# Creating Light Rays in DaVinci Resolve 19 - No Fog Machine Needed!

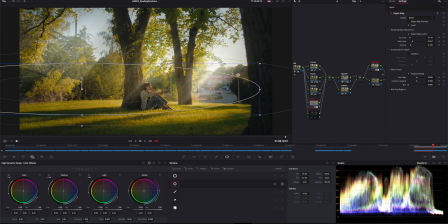you see that if I move this around the fog sort of moves with it as well let me just I think I lowered the opacity on this one so let me just
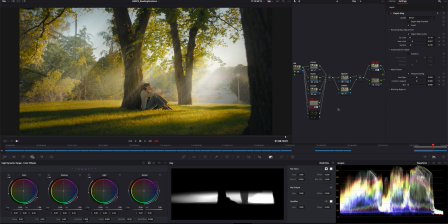pull this up to max there we go so this is with the fog effect way too strong and how I did this is I added the depth map adjusted it to my liking then I just went
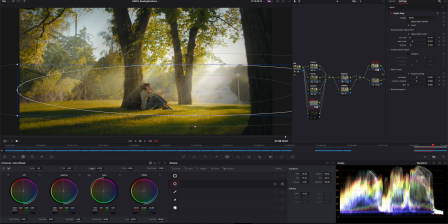over to contrast I pulled that way down and I also pulled the details down a little bit to make the background less contrasty and less detail sort of as you know just to sort of cheat that feeling of looking through fog I guess I also pulled up the brightness a little bit on the curves
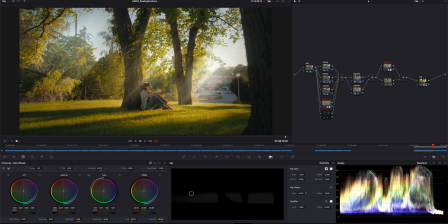yeah let's bring the fog down a little bit again maybe around there somewhere is good yeah and I thought that looks pretty nice it's very dreamy and again everything's pretty strong right now but still looks
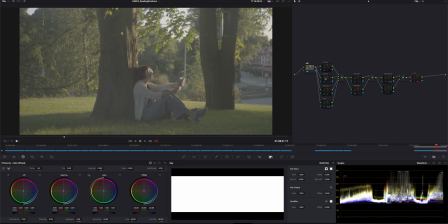really nice so again if we jump back to this other scene, turn on all of these and
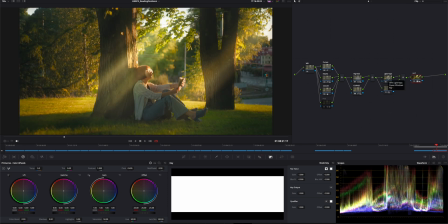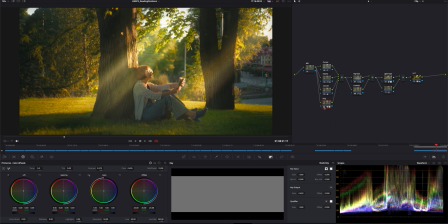the fog.
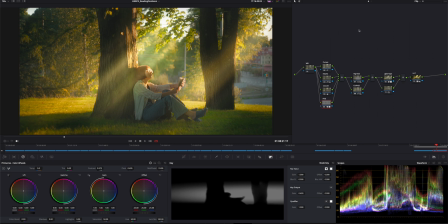See in this scene the fog really does a lot and it's the same thing here, created a depth map, I inverted it, played around a little bit with the limit just to make sure that the fog is at a right distance, that it's behind the trees and not in front of the trees,
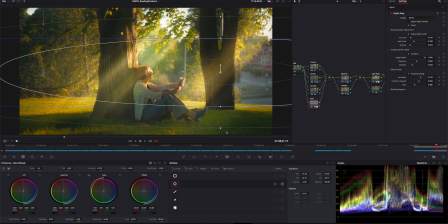created a mask for that again and placed it where I wanted the fog to be most prominent, lowered the contrast,
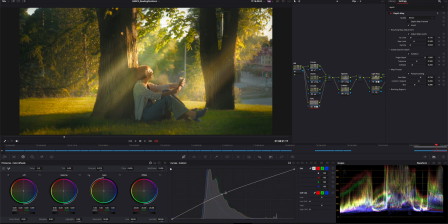lowered the mids and details up the the exposure a little bit just on the curves, light rays same as before this this shot is even softer than the first ones it was shot with it really shallow dip the feeling on that Helios 44 too so I made
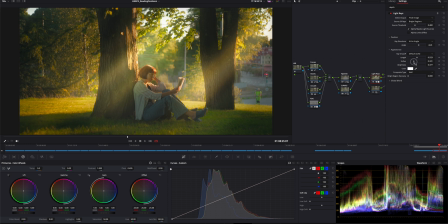sure that the light rays are really soft because that suits the image better I also created a couple of masks just to make sure that the light rays weren't everywhere so wherever the masks are the light rays will uh
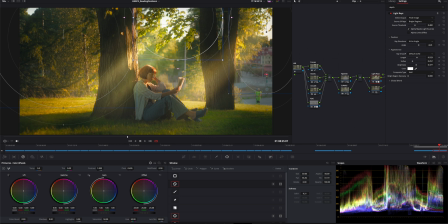oh sorry now the light rays will come through so if I move this around making
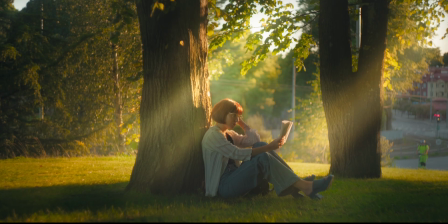sure that there's a little bit darker right here across her face and across
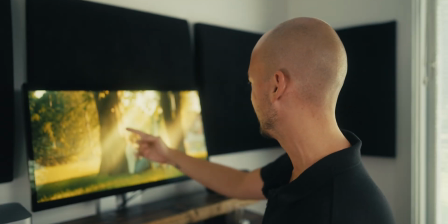her body just so we can see her a little bit better and making sure that the light is a little bit stronger here where it hits the tree because it makes more sense right
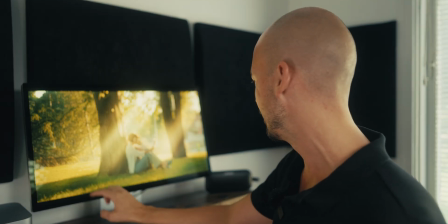and this ray also makes a lot of sense I think because you can see that there's sun over here and it looks like this ray and this ray sort of creates this
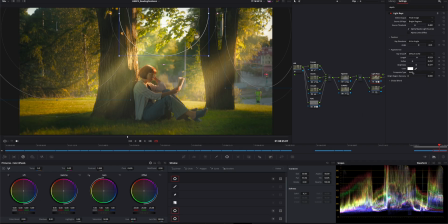sunlight in the foreground and in shot I'm actually using add to composite this one instead of screen just because I thought that it suited this this shot better so you know um yeah so you just need to you know play around with this effect on your own clips and see see what works and what doesn't um it doesn't look great every time but when it works I think it works really great and it's
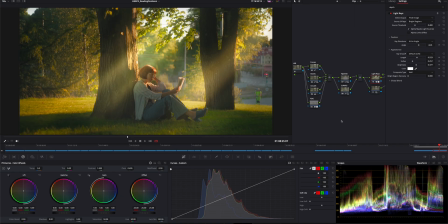just a really nice tool to have and you want to create a little bit more atmosphere that you might not have been able to get on location even though I think we all know that the real stuff in camera is is always nicer